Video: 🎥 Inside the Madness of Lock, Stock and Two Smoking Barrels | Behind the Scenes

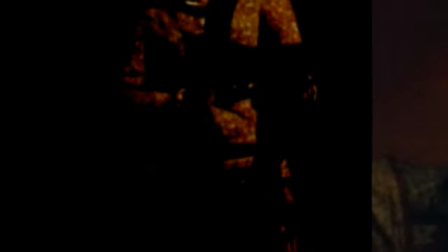And with her dress, when she's moving around turning with the gun,
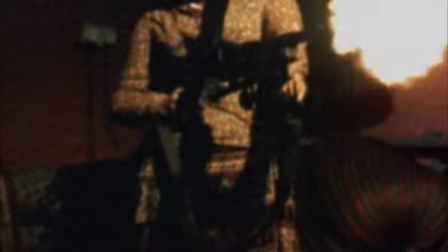obviously we had to take patches of her dress where the exposure was better and apply those patches to her darker dress, and then because she's moving,
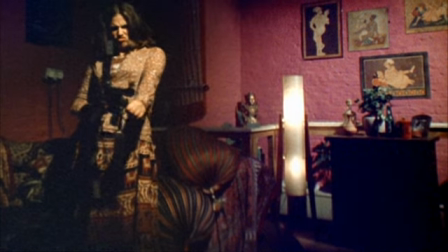motion track those elements onto her dress to end up with the shot looking the way it finally does, which is still fairly dark but a lot brighter than it was to begin with. Although it doesn't look like it's had a lot of work on it, it was very painstakingly worked on at CineSite, and they did a great job. Through this whole film, the low budgetness of it made it quite interesting, because you have to think on your feet. You've got a day to get that scene or these 3 scenes, and you know you're never going to go back and do anything again, so you either get it or you don't. This is an example of how low budget this film was. We wanted the guy to be run down in the street, so he got a stuntman and he stood in front of the car and the car ran him down. Oh, it was amazing. I was like, oh, that's it? I thought there was something more mysterious to it. And as the car came, he just jumped up on the bumper and let him hit him. He had a bruise, the biggest bruise over the whole side of his body.
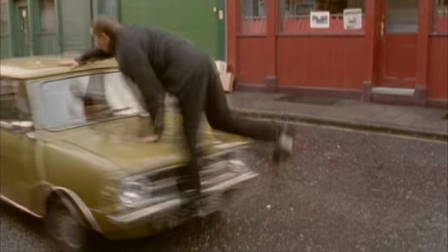I'm amazed he didn't have broken ribs, but we just did it one time. He got knocked over for real, and that's the take.
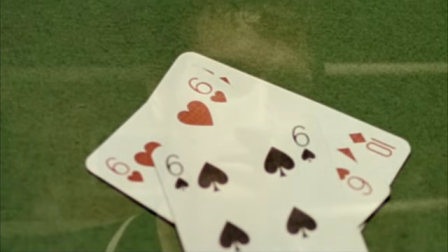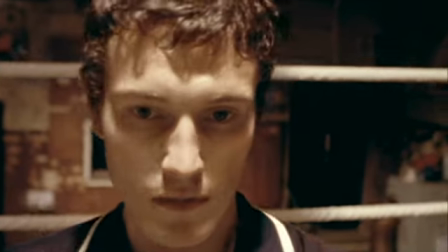Okay, so this shot where he loses at cards and steps out of the ring and the camera's attached to him is an absolute steal from Mean Streets. We saw that and we loved it. We liked the disorientation, because in Mean Streets he's drunk while he's wearing this thing. So we thought, losing at cards and being in shock is kind of the same thing as being drunk. But I don't know how they did it, but we had no money. So we got a weight training belt, which he put around his waist, got a tripod, we tied it to his belt, and then from the tripod it came straight out at an angle like this. We plopped the camera on the end and pointed it at him, and they had 2 grips holding the end of the camera, and wherever he stood up the guys had to go with him. And the great thing about that is wherever he goes the camera will follow him because it's attached to him.
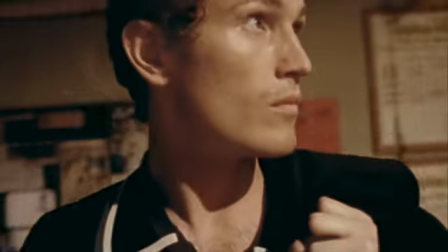The shot actually looks quite slick there, but when you actually watched it being shot,
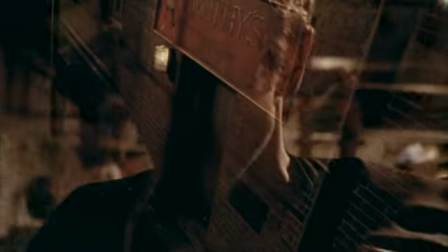there are 2 grips trying to carry it and they're trying to pass it through the ropes, and it was absolute chaos. We loved that kind of effect. I tried that on this scene where it slightly locked in, where the movement was slight but sometimes went over itself.
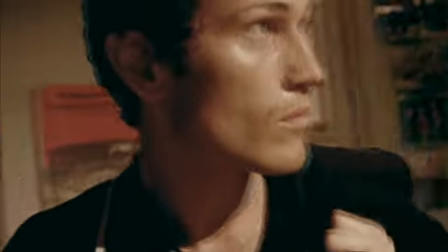It gave you this feeling of being slightly nauseous. It's not perfect, you know, the framing goes a bit weird, but it's the spirit of the shot that's good.
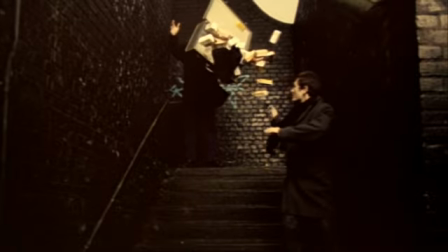Quite often the little imperfections and mistakes actually add up to the whole texture of the film,
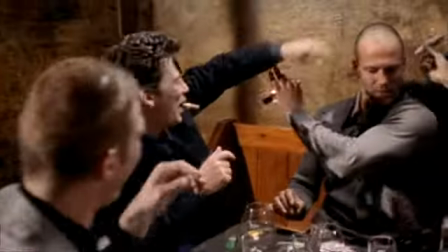and you can't be too precious, because I look at it and go, oh God, I should have done this and I should have done that,
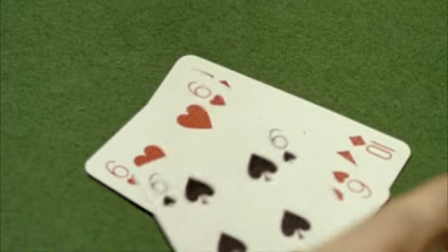but the punter looks at it and really all they care about is it a good story and is it fun.